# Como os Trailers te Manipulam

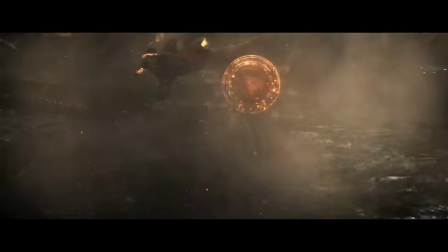Ou que tal esse trailer também do amado filme do Batman vs Superman onde você não apenas tem a revelação da Mulher Maravilha que deveria
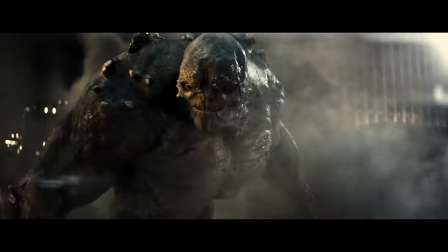ser uma surpresa no final do filme você também tem ali o Apocalipse que é uma revelação que pra quem já leu os quadrinhos sabe quer dizer que nesse filme
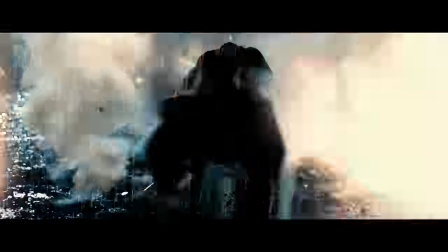o super-homem vai morrer ou seja,
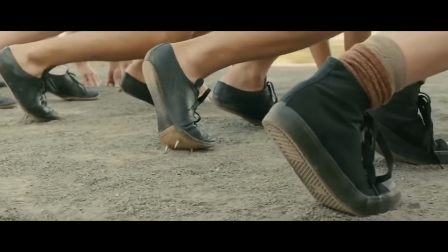muitos spoilers através do trailer e que tal o filme Invencível da Angelina Jolie esse filme que conta uma história muito bonita porém,
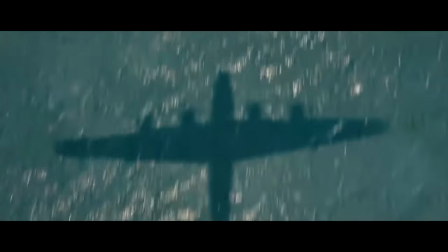quando você assiste o trailer você percebe que eles cometeram um dos piores erros na hora de fazer um trailer eles fizeram uma montagem que
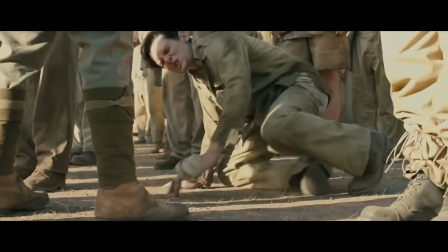mostra literalmente toda a jornada desse personagem desde o começo até o fim,
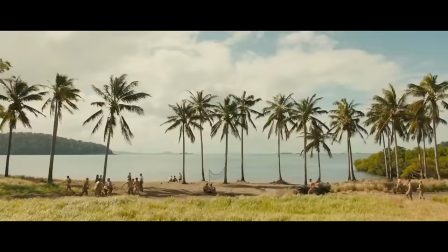passando por todos os processos, todos os problemas que o filme vai apresentar. Ou seja, você não precisa assistir o filme, assiste o trailer, você já vai ter toda a mensagem do filme.
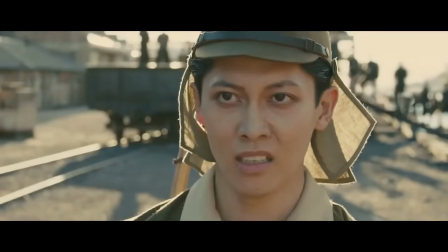Então fazer um bom trailer é desafiador, porque a tentação que muitos têm é de colocar o máximo de informação possível nele, quando na verdade você precisa encontrar qual é a informação central,
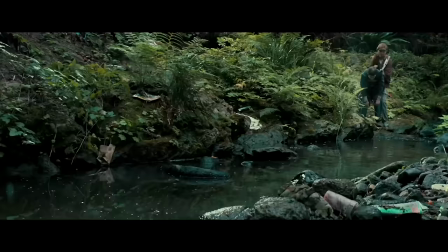aquela cena ou aquela fala que consegue encapsular o filme todo e consegue trazer toda a essência dele, para evitar que o filme se torne algo genérico, ou que o trailer se torne algo genérico, como o trailer do Uncharted.
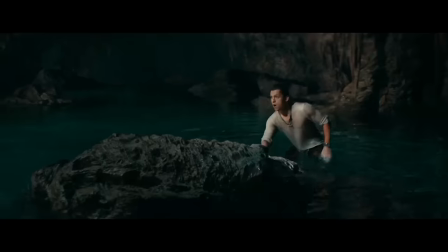Esse é um trailer completamente genérico, onde a gente não aprende absolutamente nada sobre nenhum dos personagens,
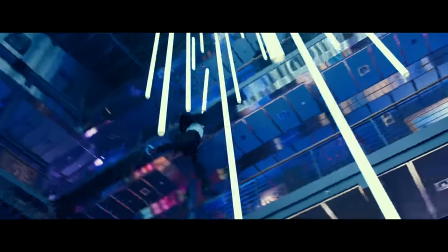você tem várias cenas de ação, simplesmente para mostrar que esse vai ser um filme com bastante ação,
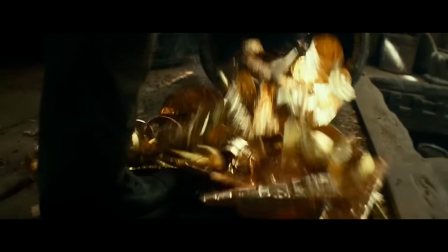mas não tem nada ali, nada que realmente o diferencie de qualquer outro filme de ação, é só mais um filme de ação sem personalidade vazio. Agora compara isso com os filmes da A24.
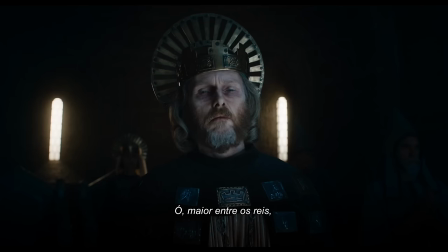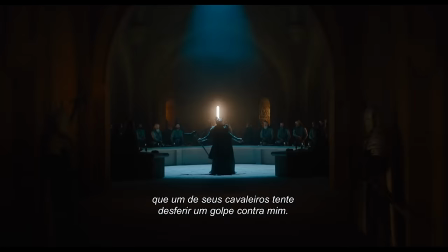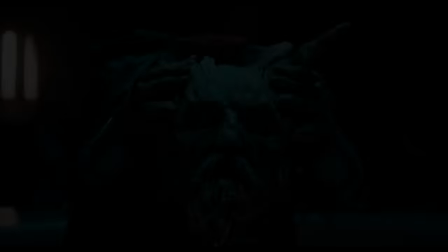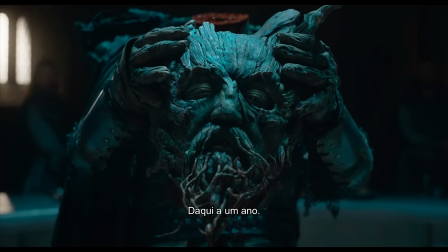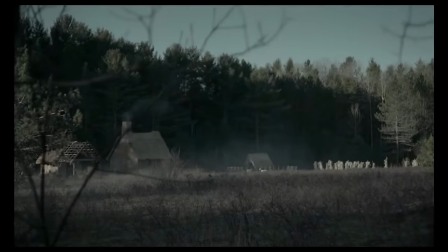A A24 tem revolucionado a forma como se faz cinema hoje em dia,
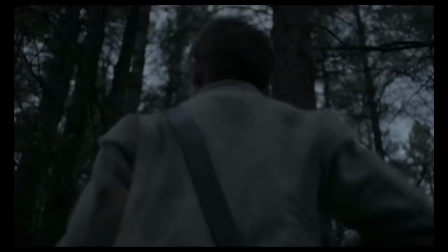conseguindo trazer visuais muito bonitos, impactantes, falas marcantes,
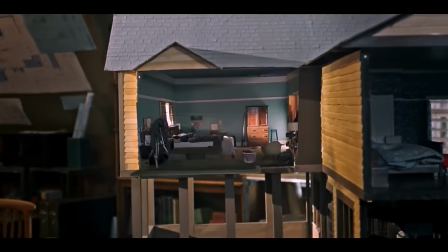cenas que são únicas e que quando você coloca no trailer essas cenas,
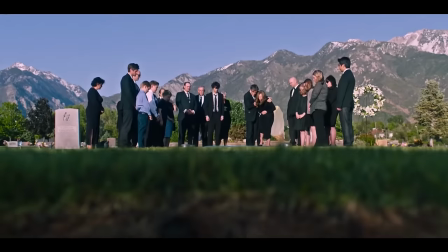elas são o suficiente para chamar sua atenção e fazer você querer assistir mais.
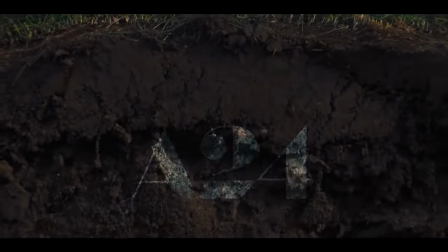Mas não são só os filmes da A24 que conseguem gerar bons trailers, você tem bons exemplos de produtoras que estão fazendo filmes que tem imagens e cenas e construções de trailer que são muito legais,
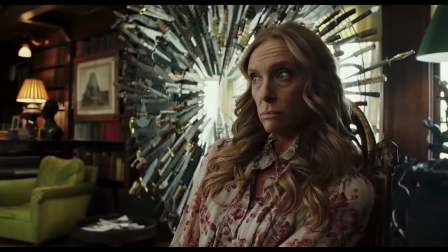como por exemplo Entre Facas e Segredos. Esse é um trailer muito inteligente. Nele você tem informação suficiente do que você precisa saber para querer assistir o filme,
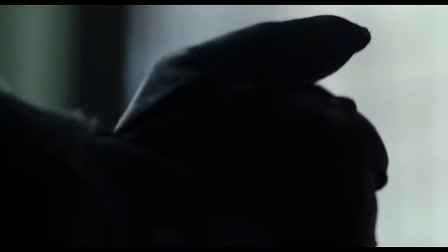você tem a música sendo usada de forma coerente e você tem os personagens com suas relações,
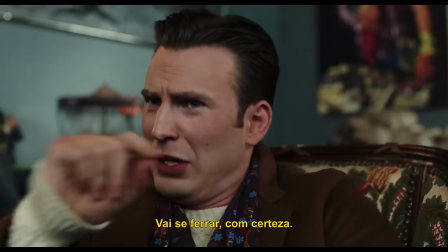fazendo com que você fique curioso para saber quem realmente deles pode ser o assassino.
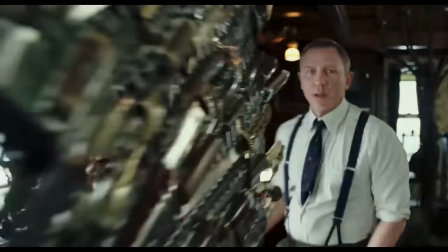Existem várias técnicas que os editores de trailer usam Pra conseguir fazer com que você entenda a mensagem que tá ali de forma mais enfática Por exemplo,
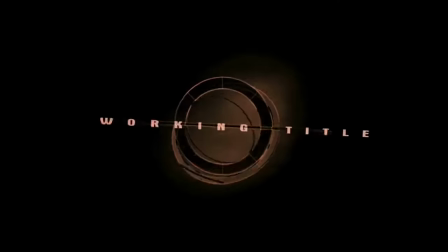nesse trailer do filme Um Homem Sério dos Irmãos Coen Eles começam com uma batida Que logo a gente descobre que é a cabeça do protagonista sendo batida
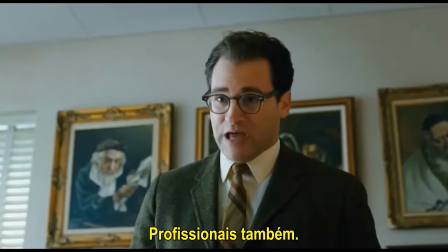na lousa O som da batida, ele continua no decorrer do trailer ditando um ritmo E ele serve como subtexto pra mostrar as outras pancadas que ele tá levando de outras pessoas E a edição de som também ajuda a construir o sentimento que vai percorrer e durar durante todo o filme.
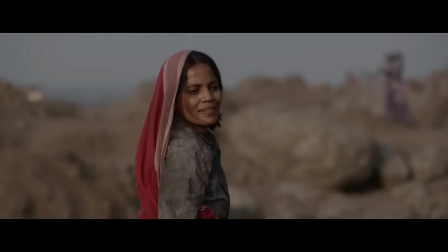Por exemplo, o filme Lion é um filme devastador e lindíssimo, e o trailer já te emociona e te faz chorar desde o começo.